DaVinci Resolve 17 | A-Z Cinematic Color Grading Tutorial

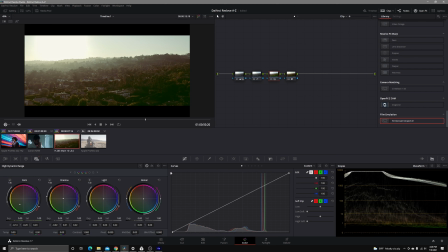(36:46)
So very subtle change in the green on the bottom portion of that. And then to really sell this, I want to transition my highlights to this warmer color.
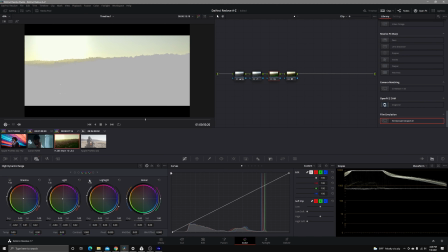(36:57)
So I'm gonna add in just a little bit of a yellow green here. And then in my full on highlights, I wanna add more of an orange.
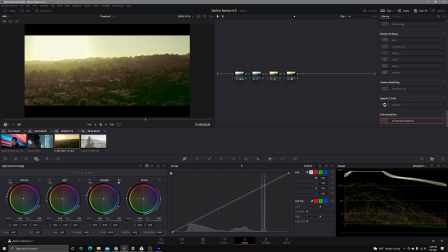(37:05)
Okay, that's a little bit too much. So bad idea. We're gonna bring our light region down a little bit. That's what we're gonna do. So we're encompassing more. You can see how we did that there. And I'll go through and throw it in that way.
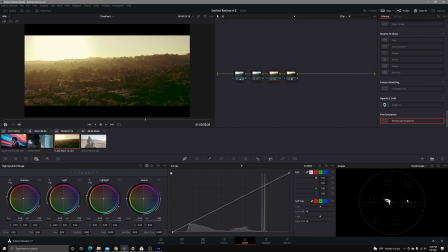(37:21)
And then when we look in our waveform on our vector scope, my bad, you can kind of see we have all these colors kind of together. That was the whole point of this. I don't know if we need to be that dark, you know what I'm saying? There we go. We don't need to be that dark. I like what we have going on here. Awesome.
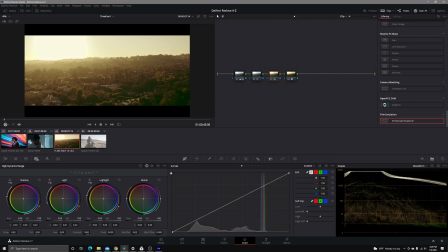(37:41)
So I kind of want this to stand out just a little bit. There we go. That's what I want to do. I'm going to back off so how much orange we're putting in there. I'm going to keep it on the greener side because that to me feels overall more
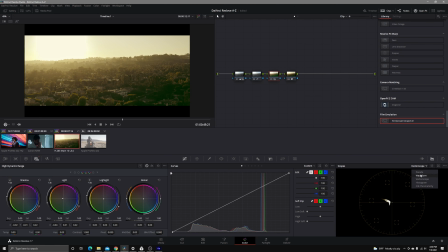(37:56)
where I was headed, that desaturated green in that area. And go ahead and just take a look, not at the parades, take a look at the waveform again. And in the darks, that's where we can create, we'll keep it there. We're gonna keep there. That'll be the end of that grade.
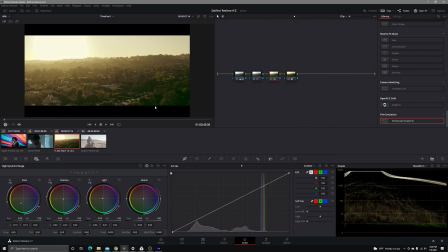(38:15)
But that was just pretty quick and simple on what you can do. Again, you don't have to worry about inputting your color space because you're already in Direct 709. And so you can just make subtle changes. You can also leave it here, just increase the saturation if you wanted a more natural look, but that's not what I was going
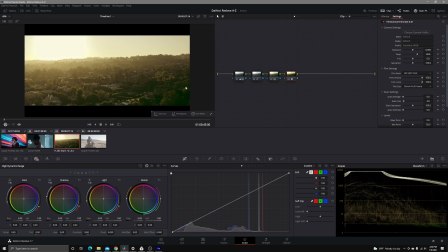(38:29)
for. I wanted to add in just a little bit of this mountainous, gritty vibe to it. And this is what I'm gonna come up with. We can also add in some film grain here too, just a smidge right around here.
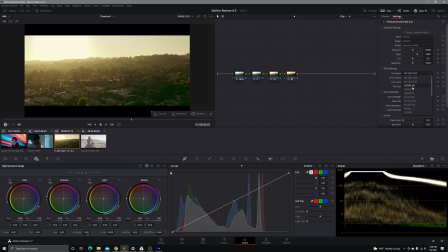(38:42)
And there's different film stocks with FilmConvert. I just like the Kodak 5207 film stock, but there's tons of different ones here. I actually believe I used this one originally and I moved my midpoint down a little bit.
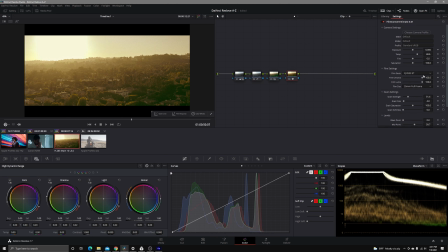(38:58)
I used the original Fuji 8553 ET film stock. And from there, I can actually be a little bit more dramatic on that black point, you see? So again, a completely different look and feel here, but still awesome tone.
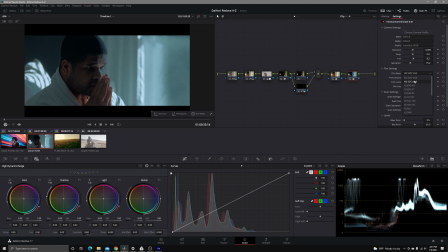(39:15)
So keep in mind that all of these factors can change something. You'll just have to go through and readjust certain aspects of it.
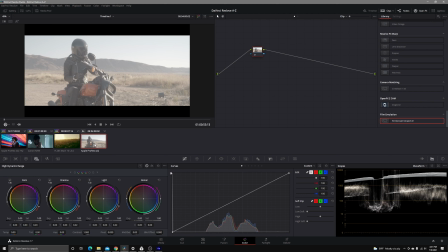(39:24)
So the last one that we have here is this clip. And this is another great example of thinking about our colors beforehand, right? So what can we do here? We have a sky and we have all this orange. The best thing that we're gonna be able to do to create a look is to maximize the colors and really make them pop.
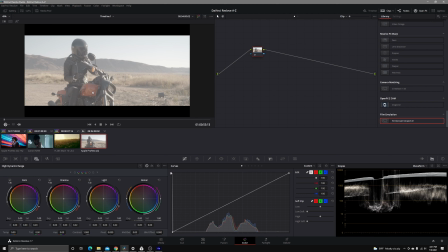(39:42)
So making this more on the orange side, moving this red or this orange red to a more of an orange, and then pulling out some blue in the sky to really give us a complementary color tone.
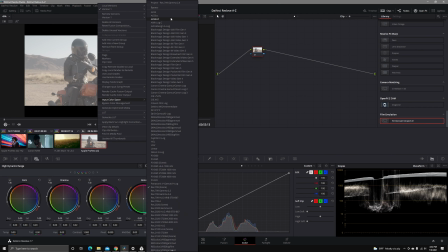(39:54)
So first thing we're gonna do is we're gonna input our color space. This was exposed to the right by a lot, so that's gonna look like it's clipped, but it's not.
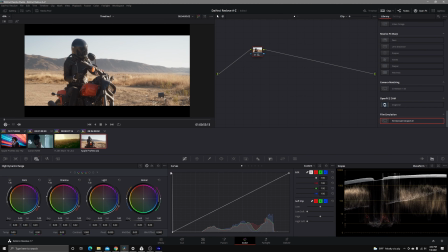(40:01)
This is why I love Resolve, because with just a few adjustments, we're able to bring back that information. So I'm gonna bring this down by 2 stops. This was about right. It was probably exposed to the right by 3 stops, actually.
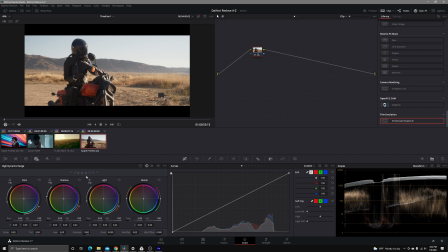(40:14)
So there we go. That's kind of where I wanna be. And then I'm just gonna go through and do those initial exposure corrections. So I wanna bring down those specular highlights just so it's not doing too much.
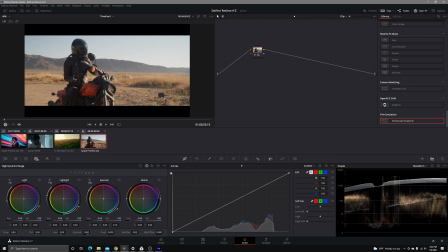(40:29)
And do I wanna bring down the highlights here? I might boost up the highlights just a little bit, but bring down the lights. And the reason I did that is because I don't wanna get muddy tones. Because if I bring these highlights down, you can see you start to get into losing that shine that comes with the sun being right there.
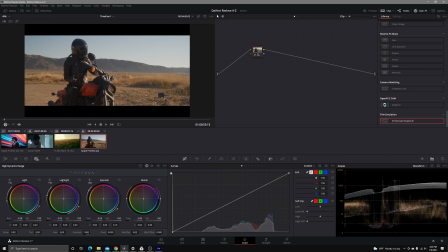(40:46)
But actually, you know what? I'm gonna bring that down too.